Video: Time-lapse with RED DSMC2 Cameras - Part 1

My name is Mark Jager. In this six-part tutorial, I'm explaining and demonstrating time-lapse using a Red DSMC2. Here are the topics in each part. Let's dive into part one. Time-lapse photography generates a series of still images taken at regular intervals where the frame capture rate is slower than the playback frame rate. This has the effect of appearing to compress time and speed up action. If your project is 24 frames per second, but you record at 1 frame per second, any motion in the scene will appear 24 times faster than real time.
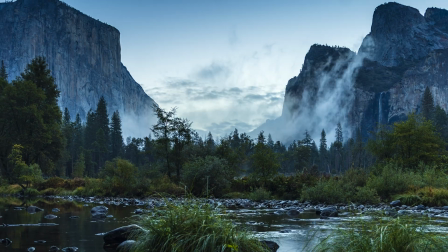With time compression, slow movement, like slow moving clouds, can be more easily seen,
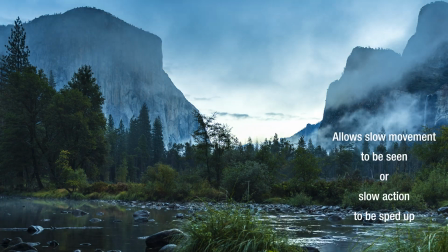where in real time the motion is often so slow it's difficult to see.
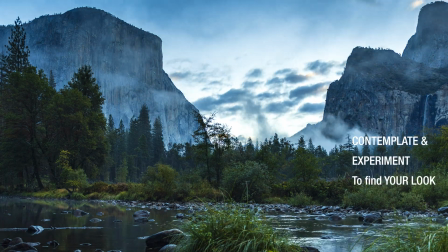The degree of time compression is very influential on the look of your time-lapse video.
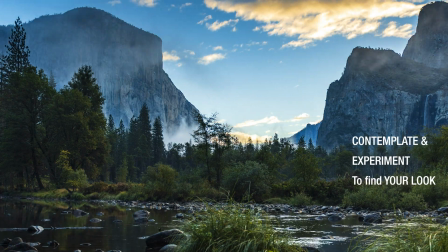You will want to contemplate and experiment to find your look of choice.
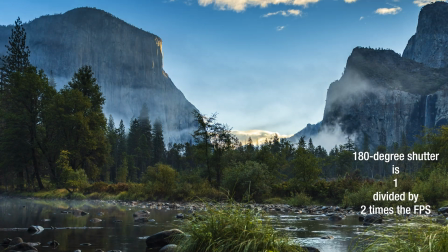Now, videographers generally use a 180-degree shutter. This is a shutter speed of 1 divided by 2 times the number of frames per second. The result is acceptable and generally pleasing motion blur of moving objects. The motion blur helps convince our brains that the frame-to-frame transitions are smooth. They're not, but we perceive them as such. Now let's look at some video of people walking through a mall.
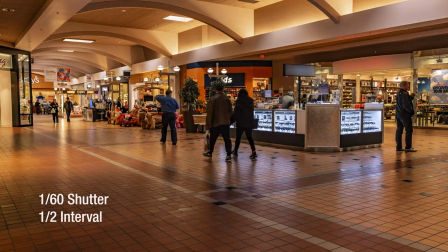Here you can see the effect of changes in the shutter speed, which changes the motion blur.
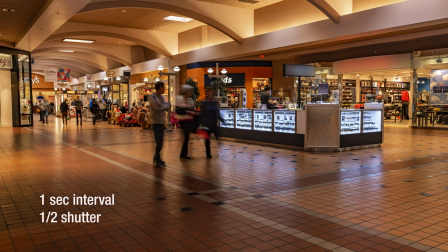The next clips show interval changes. You can see the appearance of faster and faster motion as the interval increases.
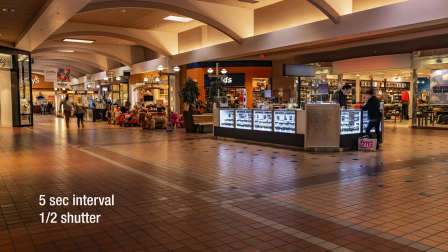Sometimes the people almost disappear. This means the 180-degree shutter must be taken with the proverbial grain of salt. It is likely that you will use shorter exposures for long interval time lapse than the 180-degree shutter would suggest.
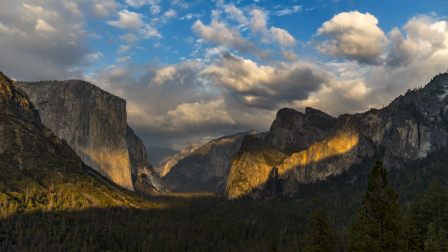Here's an example from Yosemite National Park that I shot using a 7-second interval.
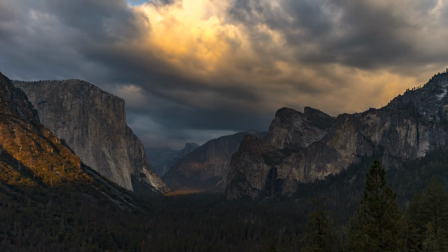The shutter speed started at 1/2000th second but ended at 1/125th, all to control the light.
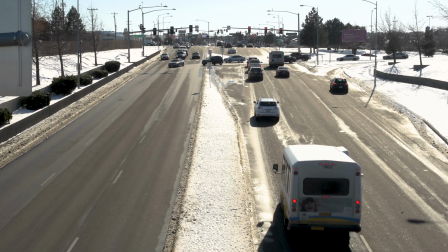Let's examine how shutter works with a traffic scene. Here's the scene shot as normal video, so you can see real time.
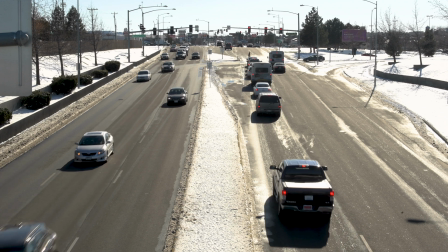I shot time lapse at a series of settings to demonstrate the differing looks you get when you change shutter speed.
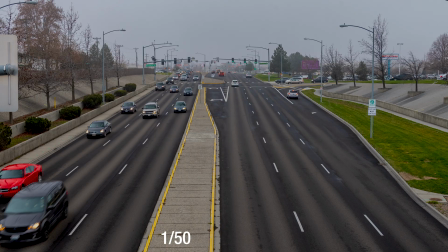Here are still photographs taken from the middle of the time lapse sequence. As the shutter time increases, the motion blur increases.
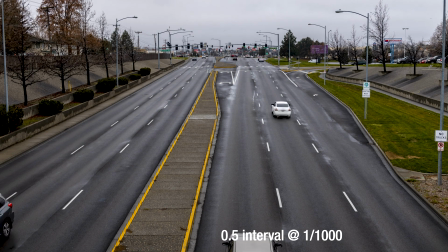Now, examine the time lapse clips. Notice that at short shutter times, the motion is staccato.
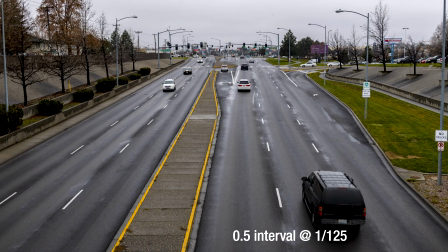As you get to the 180-degree shutter, 1/50th, the motion smooths out.
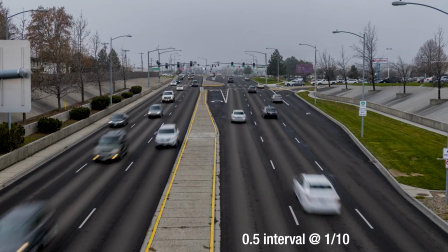As the shutter time increases further, the blur continues to increase, but it's not as discernible as in the stills. The choice for time compression and motion blur is fundamental. It is important that you consider your end goal and select interval and shutter speed accordingly. Stay tuned for part 2, where I take the theory and apply it using the continuous recording mode. Thanks for watching.